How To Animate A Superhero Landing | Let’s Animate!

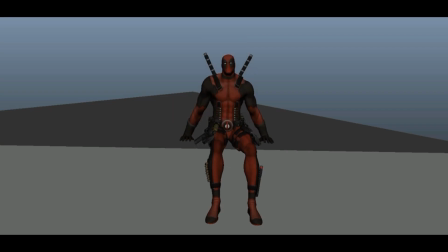[0:00]
So I reached out to a couple of you guys on sending me your animations so I can critique them, and in this video I break down one of you guys' animations of a superhero landing and show you how I would approach it coming up right after this.
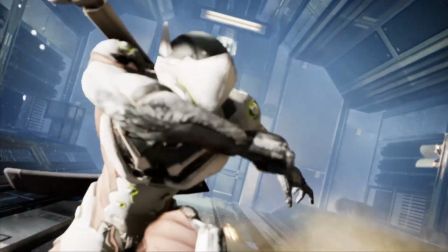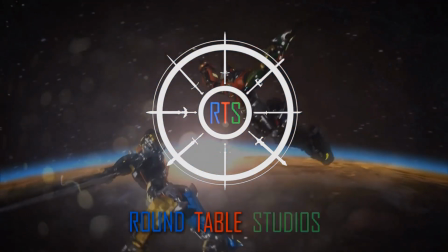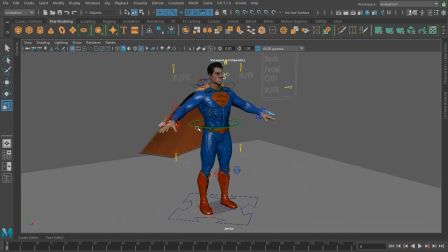[0:21]
Hey guys, this is Cliff from Roundtable Studios, where we produce animation videos and show you how you can do yours too.
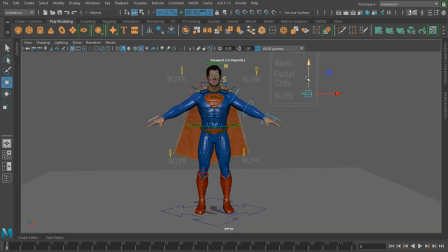[0:27]
So on my other video showing how to import animations into Unreal,
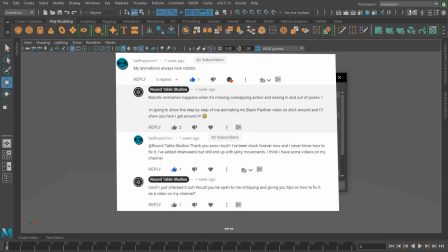[0:32]
Beltazorm1 let me know that he was having trouble with making his animations less robotic,
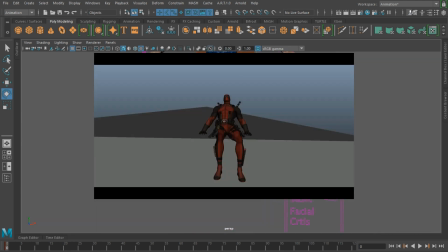[0:36]
and I took a look at one of his recent animations of Deadpool doing a superhero landing and decided to do my own so all of you guys
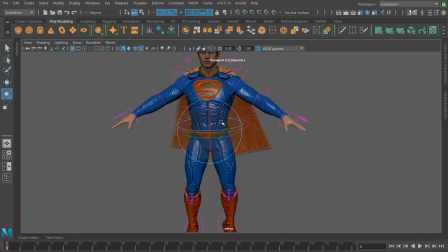[0:43]
can see how to approach something like this. I'm actually going to be using my Superman rig, which is available on my website, and the link is in the description.
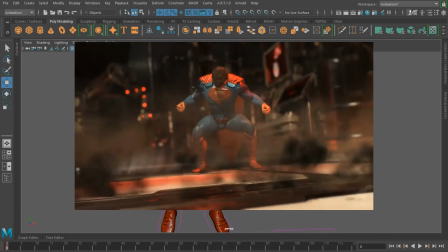[0:51]
My reference is going to be the superhero landing he does in the entrance in Injustice 2.
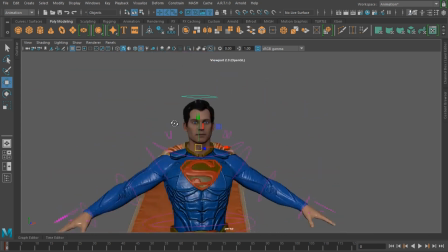[0:58]
So to understand how to animate a superhero landing, we have to understand a few things about the animation process.
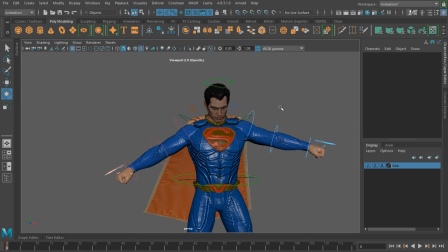[1:04]
The first thing we want to tackle is posing.
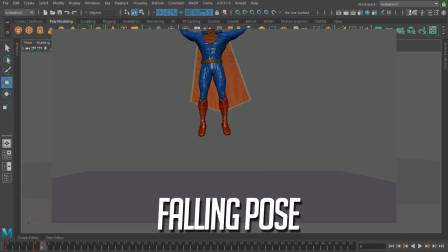[1:06]
This animation has a few poses: the falling pose, the landing pose, the follow through, and then the standing pose.
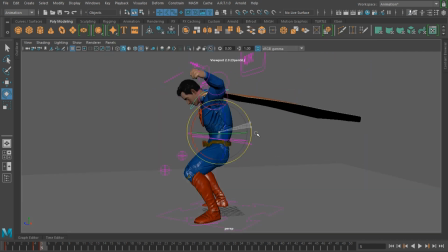[1:14]
When doing the poses, you really want to exaggerate the pose so they really feel like they're hitting them.
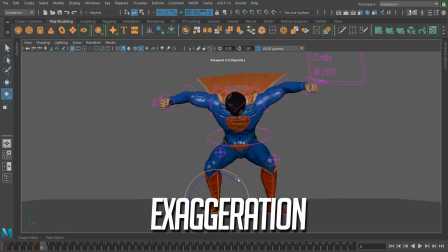[1:19]
This is the principle of animation called exaggeration. So the more expressive the character, the better the chance the audience will believe the action they are taking.
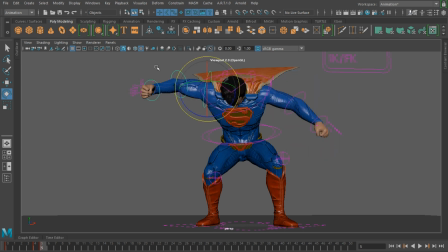[1:29]
Now, a key thing to remember about superhero landings, or just things in high impact,
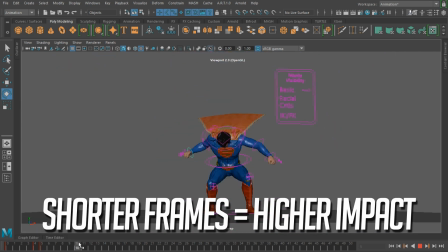[1:35]
is that the time between the two poses, when the character is most stretched out and then the impact, have to be extremely quick.
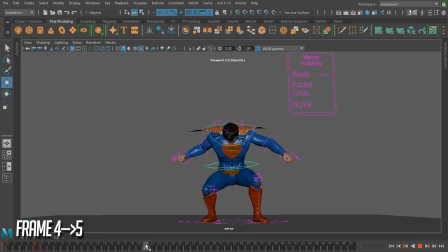[1:43]
I'm only doing a single frame between the two poses, and you can see in these examples that they take either 1,
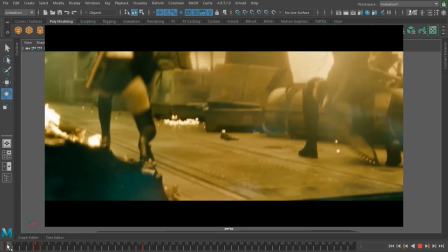[1:49]
2, or max 3 frames in between the two extreme poses.
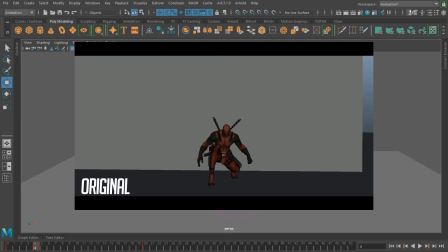[1:54]
The Deadpool animation has about 10 whole frames from the falling pose to the landing pose,
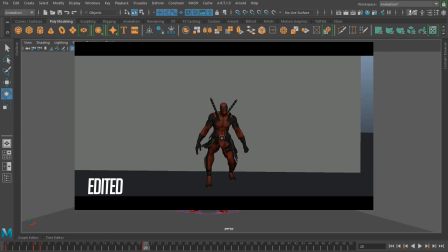[2:00]
so just cutting out those frames would make the impact feel a lot stronger.
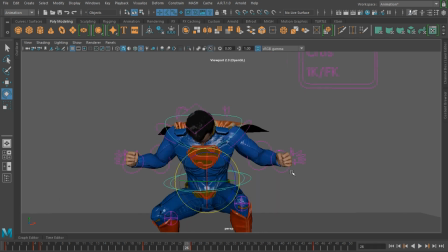[2:03]
Now, to answer the question about making something feel less robotic, when Superman lands, I take about 15 frames from when he hits the ground to when he settles into the pose, so you can feel the weight of what just happened before he gets up. Anything quicker than that will feel too quick and the landing won't feel as powerful.
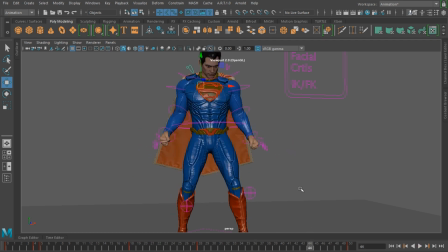[2:21]
So now that we have our main poses locked down, this is a short animation, so technically the follow through pose counts as an in-between, so you usually want to set your in-betweens now after you set your main poses to flesh out between your main poses and what you go into next,
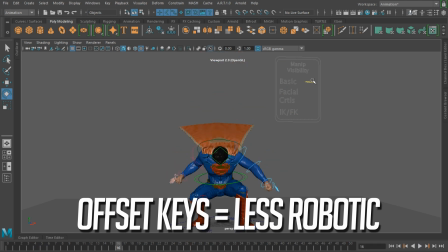[2:37]
which is offsetting. Offsetting keys is the process of now delaying the body movements so your character doesn't look so robotic.
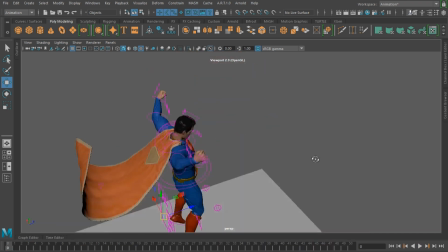[2:45]
Make the chest delay the hip, the arms delay the chest, etc. depending on the action.
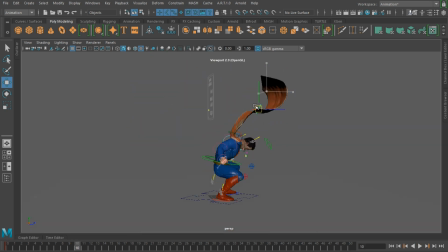[2:50]
You can go into your graph editor for this. I'm just going to use the timeline to just shift things over so they feel a little more natural. Now time to handle the cape. I'm using the cape in its IK mode to animate it, and it should be right for a demonstration like this.
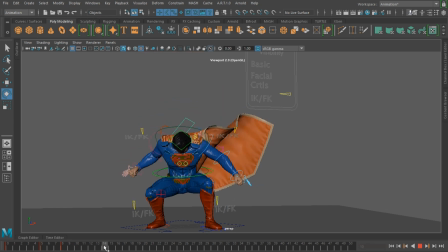[3:06]
Nothing special here, I'm just going to do my best to match the reference. It's not going to be 100%, but it should be enough to give it some life. Last but not least, the camera. The camera is something special since it can make or break your project.
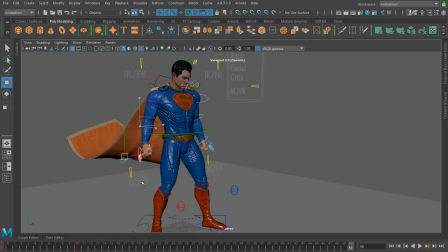[3:22]
As you would imagine, there's a bit of a camera shake on a superhero landing, and it'll make your project sweet, but a key point here.
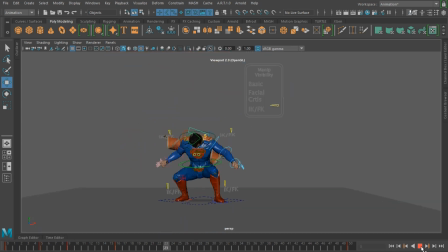[3:28]
The camera shake is just an added effect to add to your impacts. It will not do the impact for you.
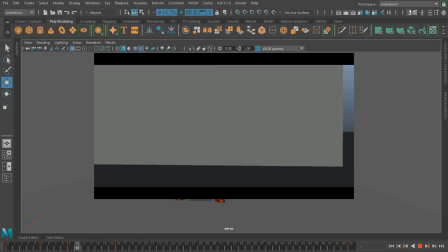[3:34]
The Deadpool animation has camera shake as well, but it's in the timing that gives it away that the impact isn't felt.
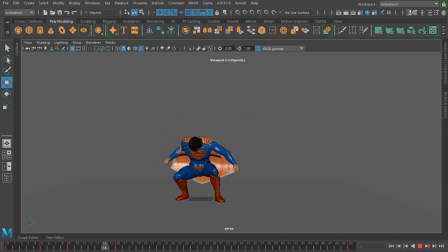[3:39]
Imagine a burger. Now ketchup goes great with burgers and enhances it, but it doesn't make it. If the burger was undercooked or burnt, putting ketchup on it isn't going to make it really any better. So it's the same thing here. So once you put it together, this is how it comes out.
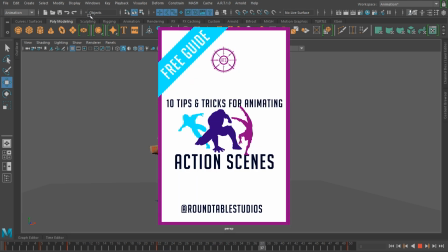[3:57]
Now, if you want step-by-steps on how I approach action scenes, in the description I also have a free ebook that teaches 10 steps and tricks on animating your action scenes.
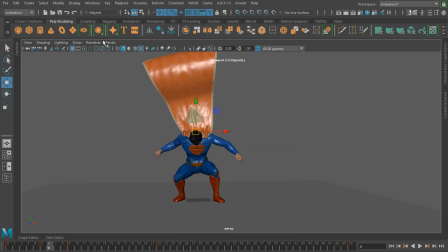[4:04]
It has the tips in this video like single frame impacts and camera shakes and more.